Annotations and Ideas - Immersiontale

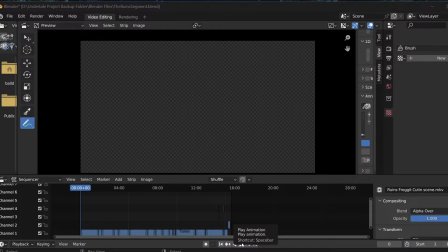4:24 So instead, the idea was that the player would be the focal point and go all the way through, and we'd get a slow reveal of Frisk actually being the one that was the main character, and we'd slowly get the entire narrative sort of changed towards the very end to reflect the actual proper story from Undertale.
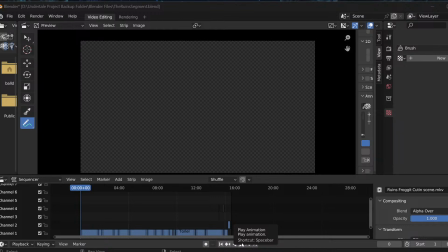4:41 Instead, what we now have is Frisk's normal story with the player slowly and slightly intersected. So the idea now is that most of this should be able to be watched without the player.
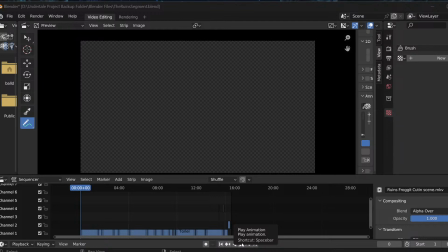4:54 And if you want, you can take the player's sections out of the story and specifically just have it as a normal Undertale animated movie. But if you want to get that added little extra bit and the whole point of the title being immersion,
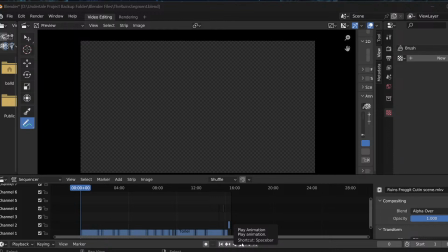5:08 then you can watch the entire thing and it'll make a lot of sense. Hello for those just turning up.
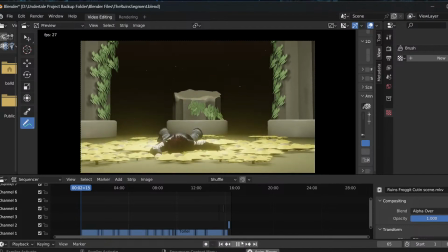5:14 So yeah, we've got the beginning here. This is Fallen Down. So this is, like I said, it's the old version.
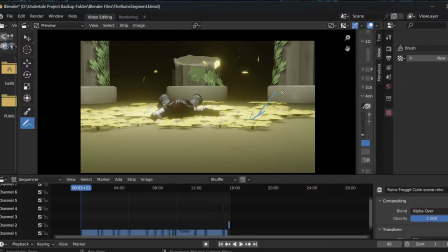5:21 This is the player falling in. All these flowers here, I'm going to be annotating a lot of this in this blue annotation stuff. All these flowers here that we see around the bottom, around here, these have all been redone in the new version. You'll see in the most recent dev video that I release after this,
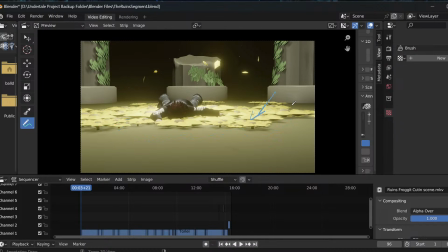5:39 but all the flowers and everything else have been redone, and it looks a whole lot better. This is like really old content that I'm showing off. So yeah, we got fallen down. The player falls in. The idea being that this takes place after the other animations.
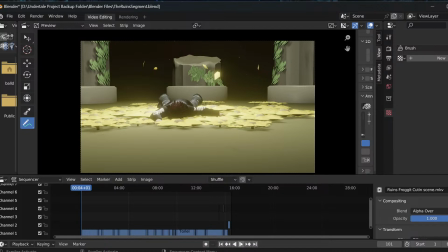5:54 So for anyone that's watched the other ones in order, the titles, I believe, were How Did We Get Here? That takes place after the previous one, so the player keeps getting thrown into different situations and has to deal with them and adapt to them.
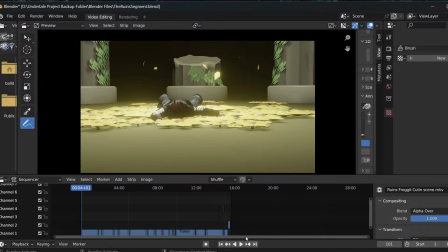6:10 And this would have been the proper intro for Undertale, which is having the player slam face first into the flowers, which follows the actual proper storyline.
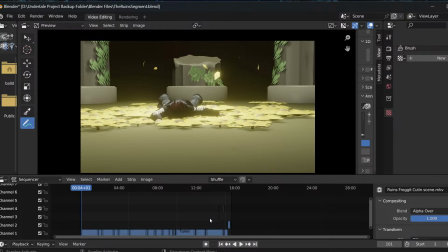6:24 I'm still kept Frisk doing this, which there are a couple of people have said this looks very violent or looks very crazy. I've tried making it kind of cartoony. The idea was that the character, the player themselves, are not treated very nicely.
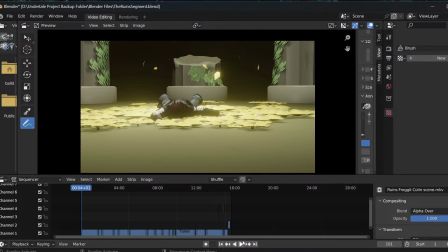6:40 The player doesn't have any specific special powers or anything else like that. I just wanted to throw them around a little bit, so they get beaten up a little bit. Here we go. This is the old version, again, of the intro. We got Flowey in the background. We got some...
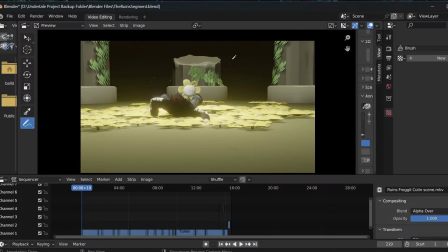6:55 I'm not going to annotate everything, but around where the pen tool is here, we've got all these little particles of dust that I added in later on that were really cool. Flowey's in the background here. We had some particles for petals flying up before. A lot of this has been now redone to look a little bit better with volumetric fog and stuff.
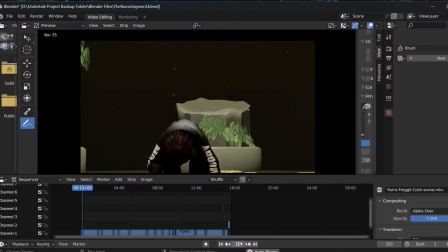7:16 Also, this was a hint at the beginning after the proper intro of what would happen.
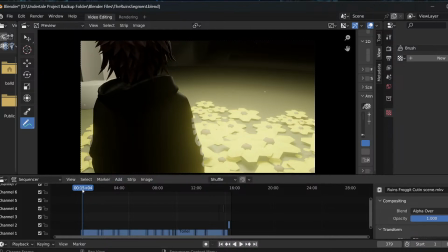7:20 There we get to see a little bit of, what is it? A little bit of eye glow.
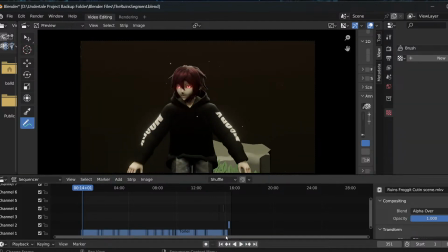7:31 Just about there. We get a little bit of eye glow just here. That was literally going to be a first hint at the Undertale storyline, which I'm not going to get into too much because it'll spoil things.
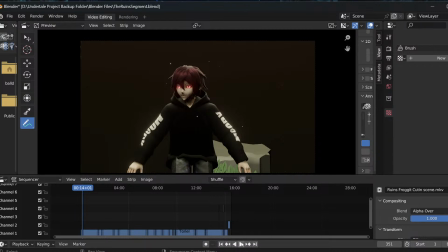7:45 But that was going to be a hint at things happening that were pretty close to the storyline, but instead I've got rid of that now.
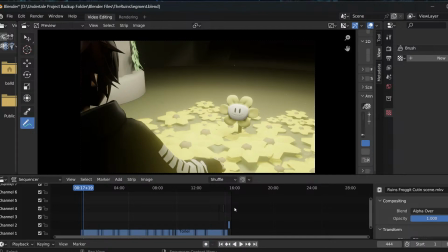7:53 Then we got Flowey coming up. I really like this over-the-shoulder shot. It also made things easy when I was first animating this over like a year ago, primarily because I didn't have to animate the player jumping back too much. Instead, we're going to have this done with Frisk in shot,
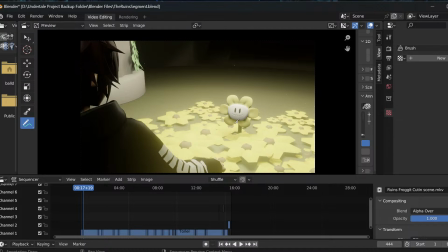8:09 so it's going to obviously be better done anyway, and more emotive and not in slow-mo. You've got to remember, when I was doing this, I was running on an old computer that was about 6 years old, so it was practically dying.